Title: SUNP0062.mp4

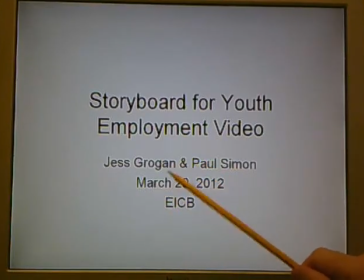Hello, I am Jess Grogan, and this is the storyboard for the youth employment video.
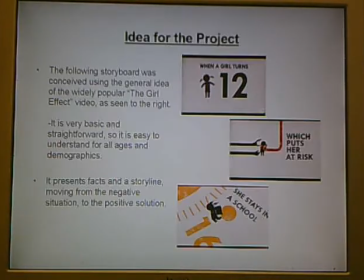It's going to be an animation similar to the girl effect video,
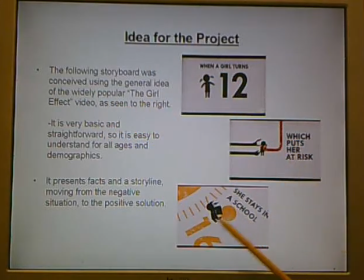which is seen here, which is basically an animation of a young girl which is promoting youth education for women and the promotion of women's rights and things like that. And this is just the general idea of the project. We want to do something similar like this to promote youth employment.
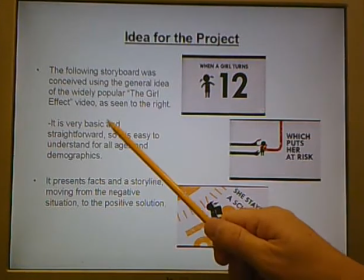It's very basic and straightforward.
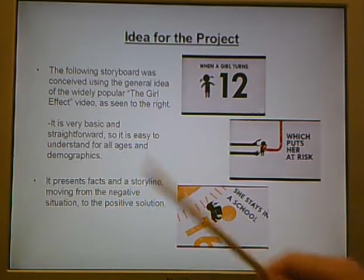It's very easy to understand for all ages and demographics, so it works well because our target audience is the young generation. So we want to make something that's low on rhetoric and high on I guess you could call it watchability, so something that they can kind of get into.
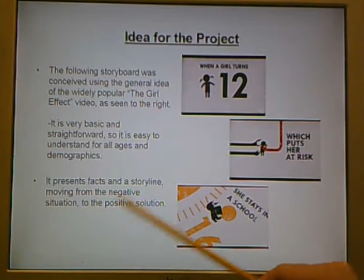It presents facts in a storyline, but not too many, and it moves from the negative situation to the positive solution.
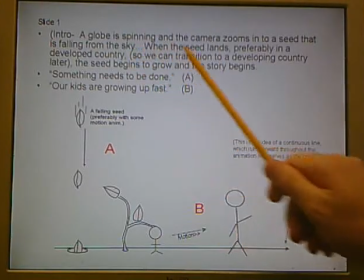And the intro, it'll start out with a globe spinning in the distance, and the camera zooms in to see that a seed's falling from the sky.
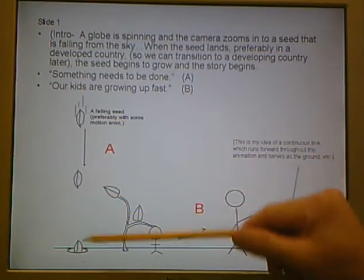So whenever the seed falls down, it's going to fall into a hole, and it's all going to be animated,
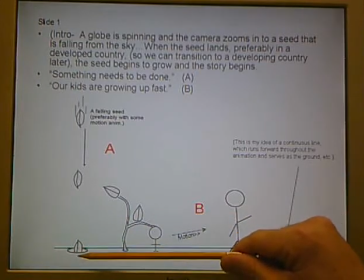so it's going to be continuous. When the seed falls into the hole, it's going to start to grow a plant, which is then going to produce a small child. Now, as the seed grows, you're going to see an arrow that begins to go to the right.
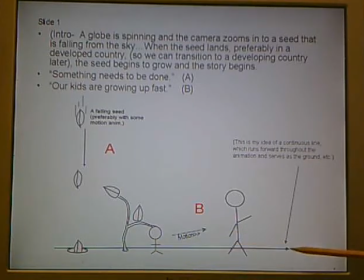As the arrow moves, this arrow is going to be the primary focal point of the video, which means that this arrow is going to move continually up and down, around, sometimes in a 3D way, but it's going to serve as the ground. And it's also going to be the point of reference for the story. As the story moves along, it's going to continue to move along. So keep in mind that this is always going to be moving forward.
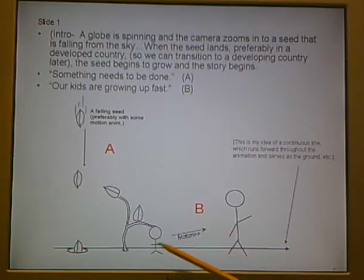So a child is sprouted, child begins to crawl, starts to become bigger.
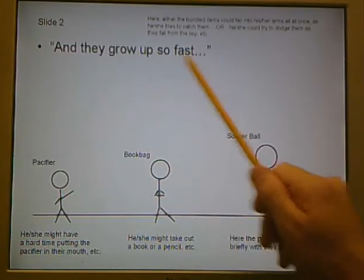Okay, they grow up so fast. Here, I'll go back to the last slide very briefly.
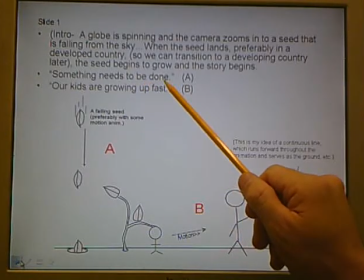We're going to have very brief sentences that are going to be written on the animation.
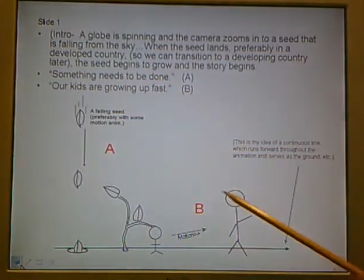So something needs to be done. Our kids are growing up fast. We want to make it simple. Sorry.
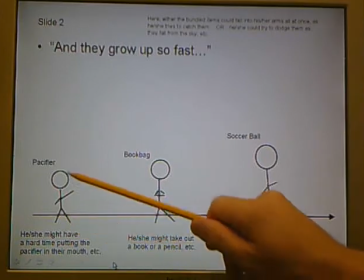And so as the child continues to walk, they'll begin to crawl, then they'll begin to walk, and they grow up so fast. So falling from the sky, you'll see a pacifier, so representing that they're a toddler.
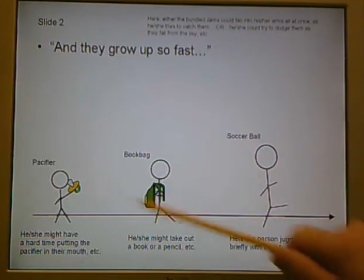As they get bigger, they're going to go to school, so here comes a book bag. They can throw the pacifier down, they'll catch the book bag. It'll all be animated. Here comes the soccer ball. As the child starts to get bigger, maybe they can juggle the ball around and it'll continue.
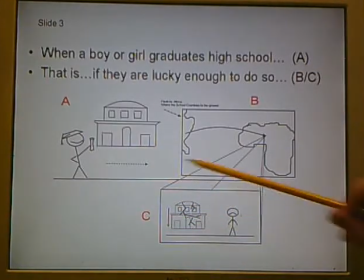Now remember that the line is always continuing, so when a boy or girl graduates high school,
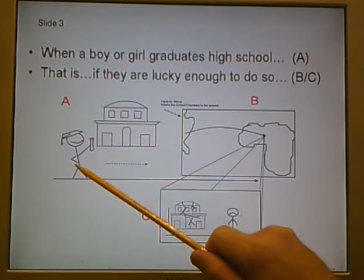and then there'll be some sort of animated action here with the person graduating. That is, if they're lucky enough to do so.
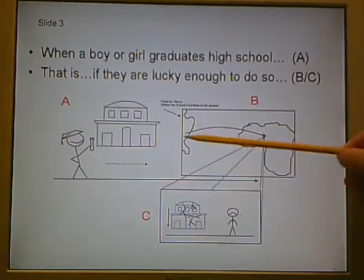So here I figured that there would be a small window that kind of comes out, representing like an African continent or a developing country where the school crumbles and the person doesn't have proper access to education,
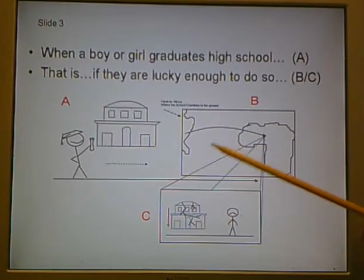something like that. We're gonna just present these basic concepts to them, and then it's not gonna look like this. Obviously, they're gonna take it and run with it and make it animated and make it smooth. So after this, the person's going to continue to walk.
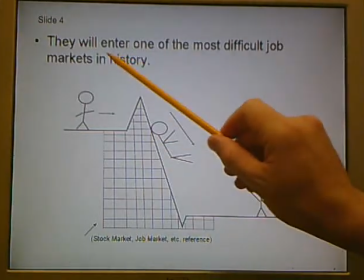This represents the stock market, job market. They will enter one of the most difficult job markets in history.
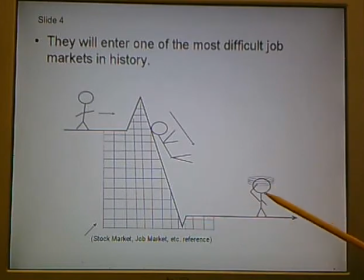So as they come here, they're going to fall down. They're going to be kind of dizzy and confused because it's difficult to find a job, etc.
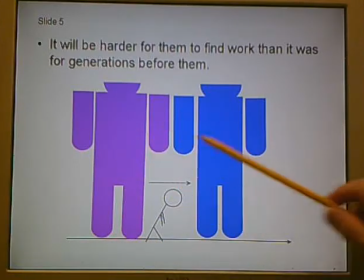They're going to continue to walk as the arrow continues ahead of them. And this is supposed to be a female, but I'm not very good at drawing that kind of thing.
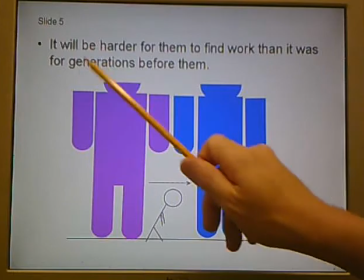So this will obviously be cleaned up. It's just a basic idea. It will be harder for them to find work than it was for generations before them.
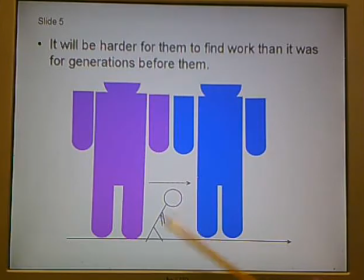So this person's kind of depressed, kind of disenchanted, walking past, as the adults are doing well and he can't find a job.
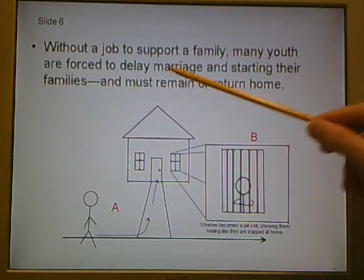Without a job to support a family, many youth are forced to delay marriage and starting their families and must remain or return home. So he's going to continue to walk as the arrow continues, go back home. He's going to walk over to the window, and it's going to zoom into the window where the bars on the window become the bars of a prison cell,
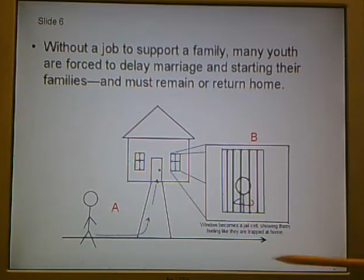meaning that the youth feel entrapped. They feel like they don't have a lot of options whenever they have to do this because they can't start their lives.
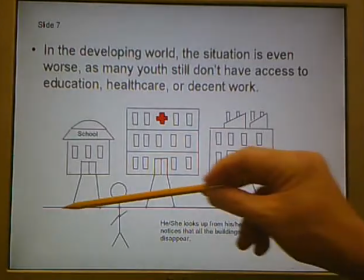So then he's going to continue to walk, maybe exit the side of the house and come out, continue to walk following the arrow.
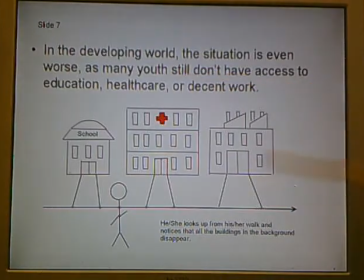In the developing world, and obviously the background is going to change here to represent a developing country versus a developed one, the situation is even worse as many youth still don't have access to education,
healthcare, or decent work.
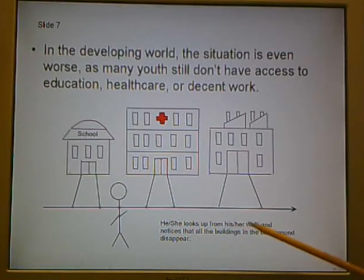And so we have the school, a hospital, and a factory here, and as he or she looks up from his or her walk, they're going to notice that the buildings in the background kind of crumble or disappear, or we're going to kind of leave that up to the creative license of the graphic designers, because they're obviously much better at creating these kind of things than I am.
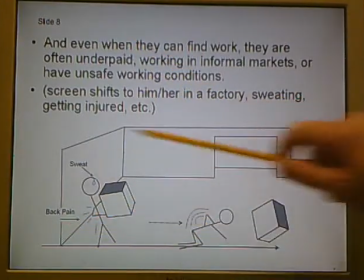And even when they can find work, so they're going to continue to walk, they're going to enter into this what represents kind of like a factory setting. Even when they can find work, they're often underpaid,
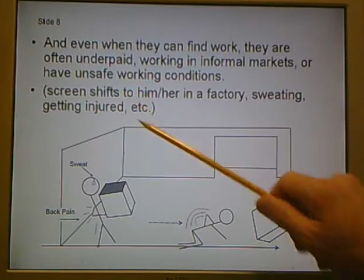working in informal markets, or have unsafe working conditions.
So here he is. He's going to come in, pick up a box.
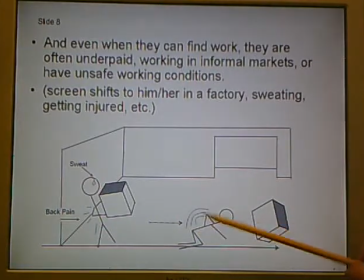He's going to start sweating and have some back pain. Then he'll drop the box, representing that he's injured himself because it's unsafe working conditions, etc. And when he falls here, he's going to remain here. The arrow is going to continue forward as always. Remember that it's always in motion.
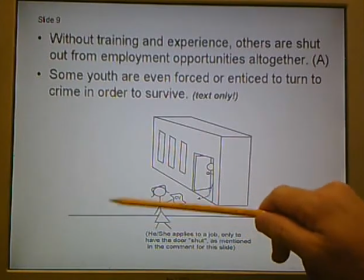And it's going to come here to this girl. So she's going to start here, fill out her CV, her resume, and she's going to approach this building here, which kind of represents an office building.
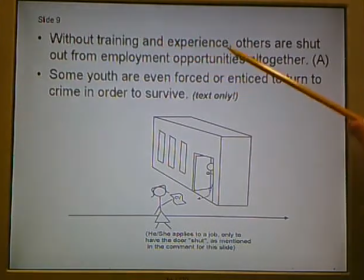So during this time, without training and experience, others are shut out from employment opportunities altogether.
So it's going to be happening here. On the word shut, whenever the word shut comes up, the employer, whenever she approaches with a resume, is going to shut the door. So I've got that note here.
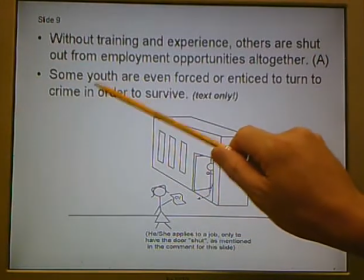So it's going to be simultaneous with shut. He's going to shut the door on her.
Some youth are even forced to enticed to turn to crime in order to survive.
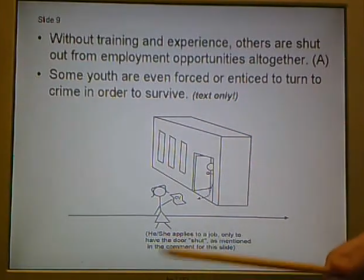Now for this, we didn't want to include an animation because we want to represent positive images only. So there's only going to be a text version of that.
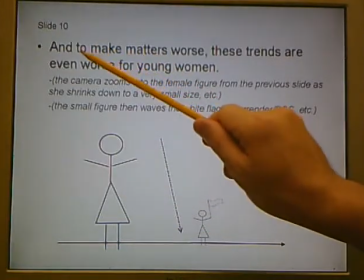The girl's going to continue to walk and then stop.
And to make matters worse, these trends are even worse for young women.
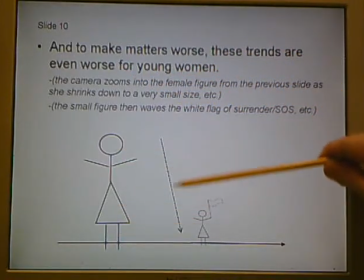So at this time, the young woman begins to shrink, and she brings out the white flag of surrender, of SOS, to kind of say help, you know, kind of the white flag of help. So to represent that women, you know, have an even harder time with these trends.
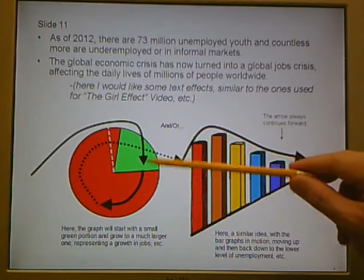The arrow's going to continue. Now, as the arrow continues, this graph isn't necessarily exactly what I wanted to do, but just to give an idea,
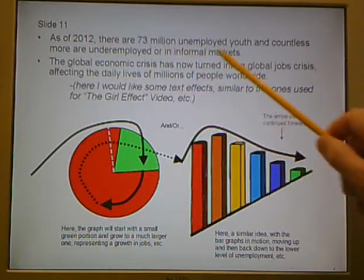whenever we present these figures, as of 2012, there are 73 million unemployed youth and countless more underemployed or in informal markets.
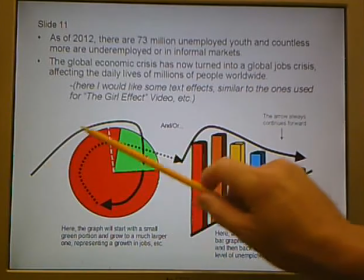Now, in this case, I had the idea that the arrow's going to come up, continue,
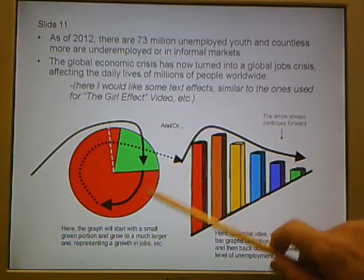go up, and maybe continue this green part around, green representing positive something.
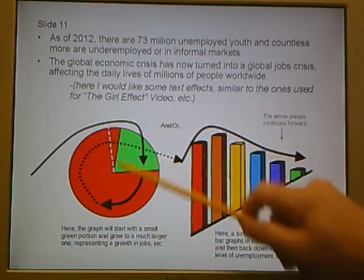So try to start saying that the trend's going to change, maybe stop here so there's less unemployment, or the arrow's going to come up.
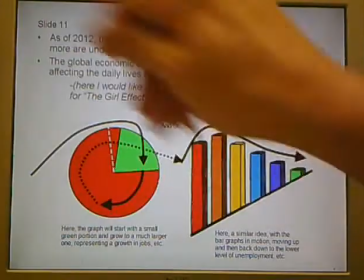As these rise up, the arrow's going to go up and over it, kind of in a 3D fashion, kind of like that, representing that the trend's going down and that it's improving.
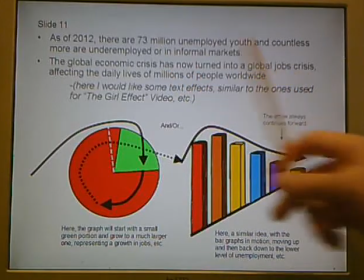Global economic crisis has now turned into a global jobs crisis, affecting the daily lives of millions of people worldwide.
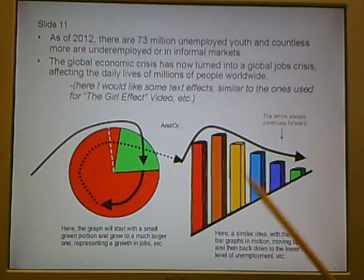And this is another thing where we're going to let the graphic designers have a creative license over how they can represent something like this. And they're obviously going to be a lot better at it than this looks. Then it's going to continue.
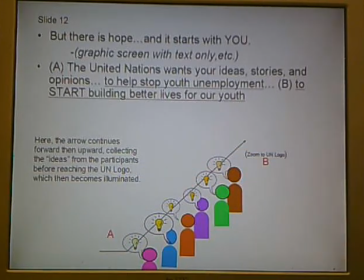The arrow's going to continue, hopefully in a 3D fashion, kind of like this, up and over, etc.
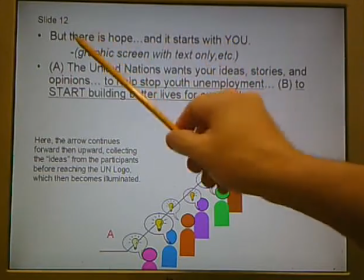But there is hope, and it starts with you.
Now, this is going to be a graphic only screen as the arrow is continuing.
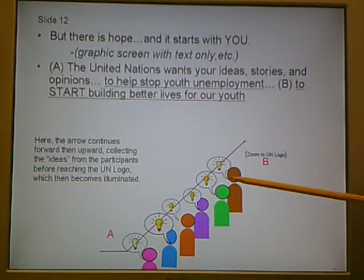When it goes into the 3D area, all of these people represent people from different cultures, people from different backgrounds, colors, races, everything, and they're all going to have these ideas.
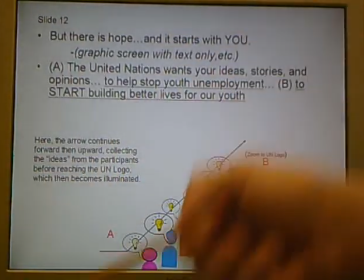So as the arrow is coming here and going up and over their shoulders, they're going to have these idea bubbles that pop out in the dialogue.
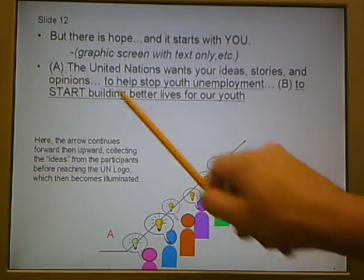Now, as they say the bubbles, United Nations want your ideas, stories, and opinions.
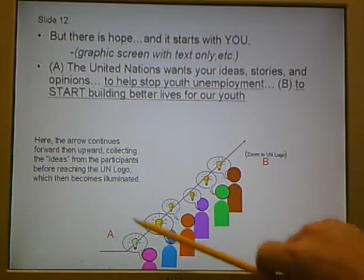As the arrow continues, it's going to go through this, become illuminated, go through this bubble, become more illuminated, more illuminated,
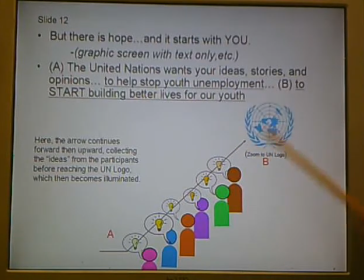more illuminated, more illuminated, until at the end it reaches the UN logo, which then itself becomes illuminated with the ideas that the arrow has brought to it.
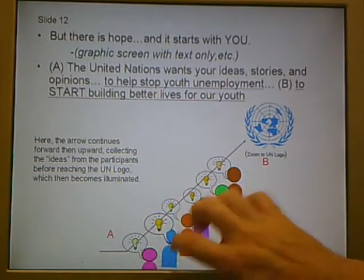So the idea is to create the effect that these people are given the ideas, the UN is taking them in, and it's becoming illuminated and creating positive change.
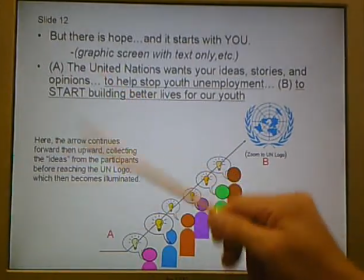So I've made the note here.